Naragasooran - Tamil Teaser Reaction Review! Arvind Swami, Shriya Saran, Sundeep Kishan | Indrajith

Hey everybody! Korkan Nala here and we are going to be checking out a Tamil teaser. It's not a trailer, it's a teaser. It's about a minute long called Naraga Suran and I don't know anything about it so I just want to jump into it and then we'll go over it afterwards.
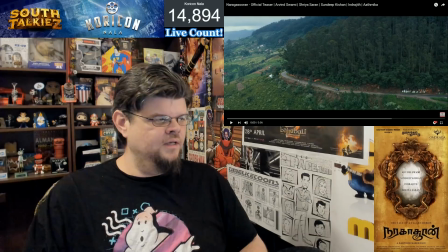33s
I do not have any English subtitles though so if there's any dialogue I may need help with that. I do like this first shot. Look at that drone shot. A lot of great colors and landscape in there with the little teeny car.
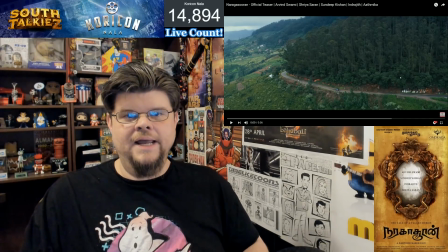50s
But let's check it out and we'll see what they got for us.
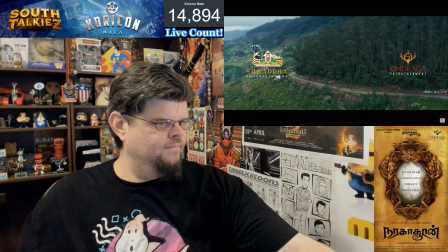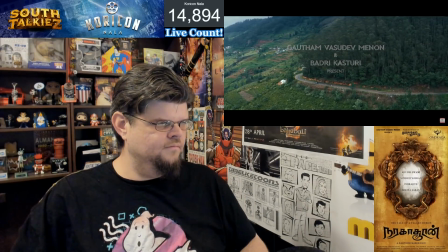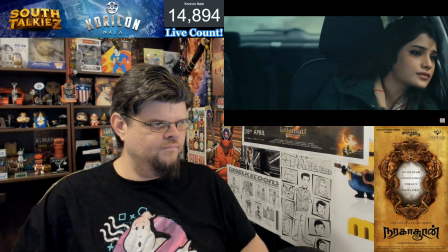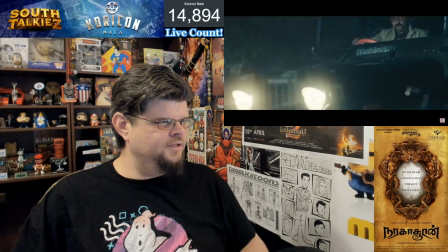69s
I like the music.
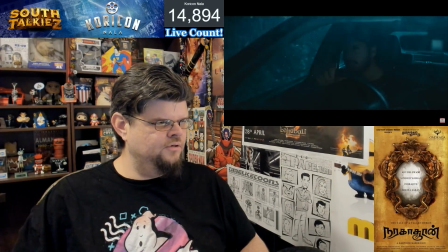75s
I like big thematic symphonic scores. I like rain.
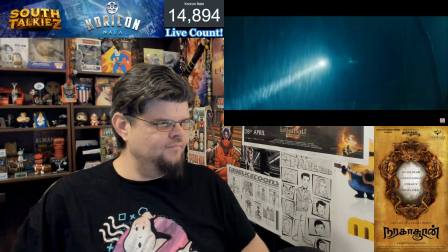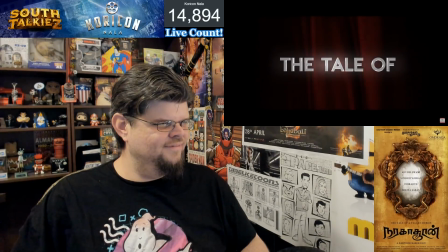This looks like a horror movie. A fallen demon. Okay, a horror movie.
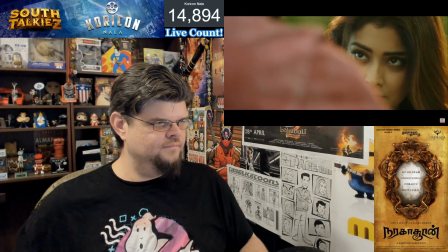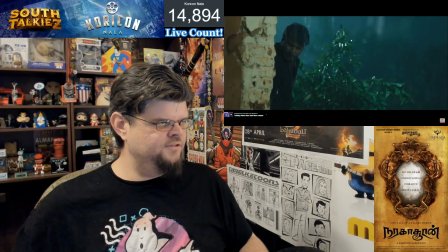102s
More like a suspense thriller set up.
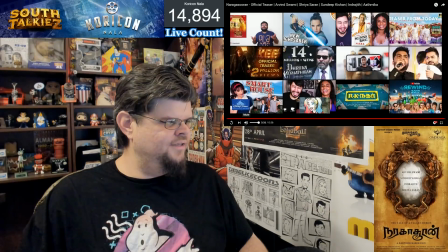108s
I liked that right at the end you got to hear the rain falling and then he kicks in the door.
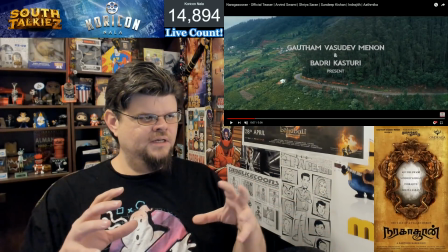114s
I like this drone shot. It reminds me of a lot of other kind of horror or thriller movies.
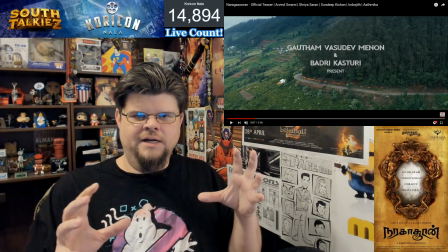121s
They do like helicopter or drone shot of the landscape and the
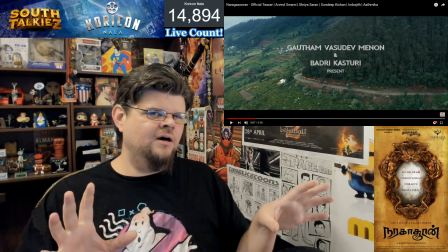126s
little car traveling to kind of show how far away they are from civilization in a way.
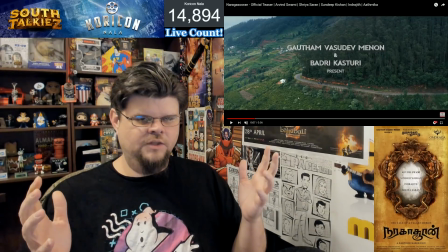132s
The most famous one I guess would be The Shining. This was a pretty cool shot.
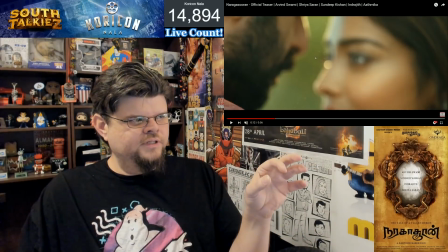137s
Very close up on their faces. You're getting a hyper-focused detail of the dust that's floating around.
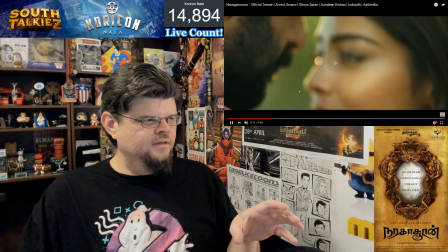145s
So you see more of the dust and the particles as they fly through the scene.
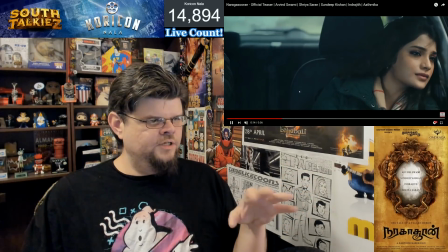152s
That's an interesting way of doing a shot. But you can see most of our colors are a little muted,
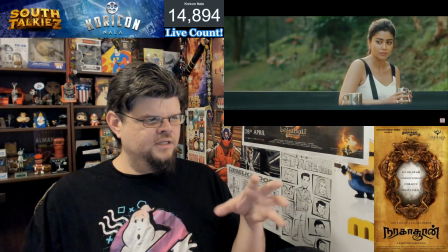158s
a little saturated to give that more thriller
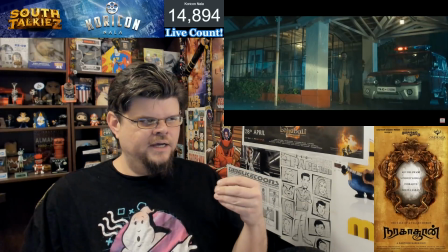163s
or depressive kind of ominous cold feeling to it.
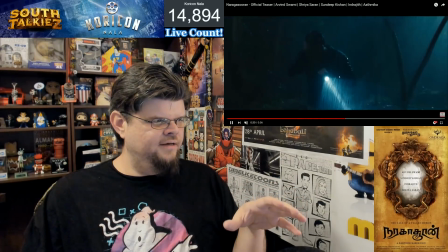169s
I like what they're doing with the lights in the rain. So I always talk about how rain is lit.
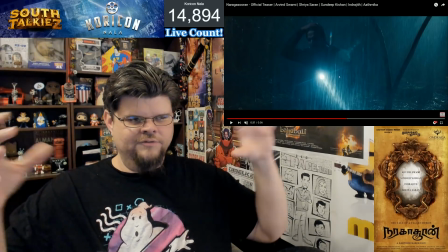175s
I find that really interesting. Just in wherever you put the light is going to be how the rain reflects it to
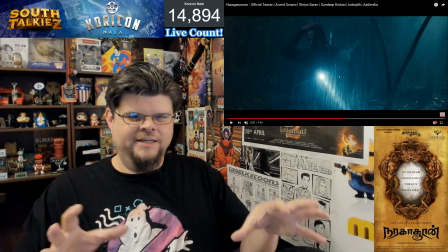183s
the camera and with the flashlights you get some cool you know rain
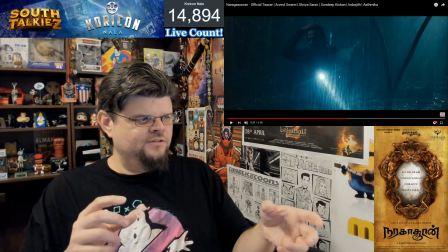188s
lighting it's like backlighting the rain so you're getting like dark raindrops
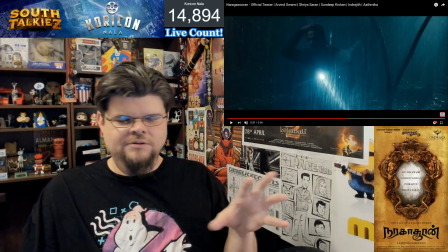194s
and then as they're moving the flashlight you get flashes of different types
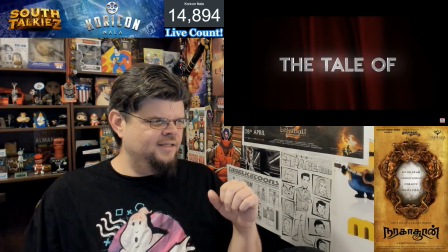199s
of shining of the rain I like that this is
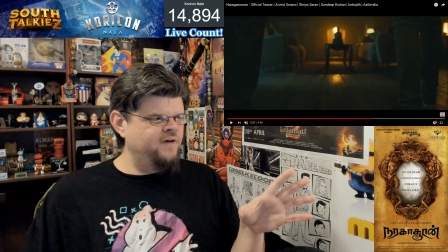206s
cool a low shot but you've got the fire place in the background these the old kind of architecture wood floors that creak you know it's very much of an ominous horror movie or a thriller movie kind of aspect to it and I always
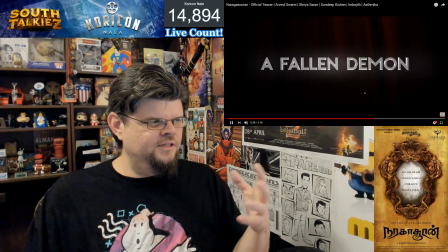224s
liked fire because it licks the light you can see the fire is making the light flicker I
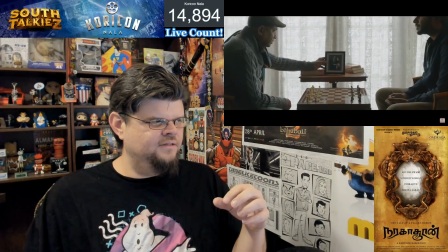233s
always liked that fire aspect of light. The characters look intense.
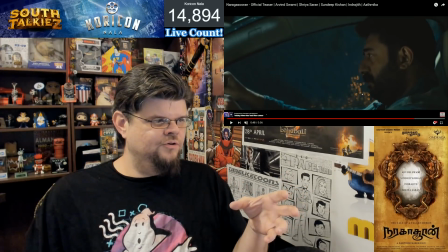239s
You know, there's a fallen demon. I don't quite know what they're going to do with the demon.
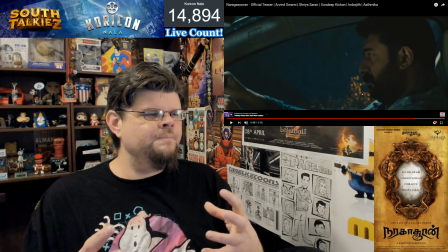244s
I'm hoping a full trailer kind of gives that. Is this a possession movie? Or is it more of like they're being haunted by a spirit?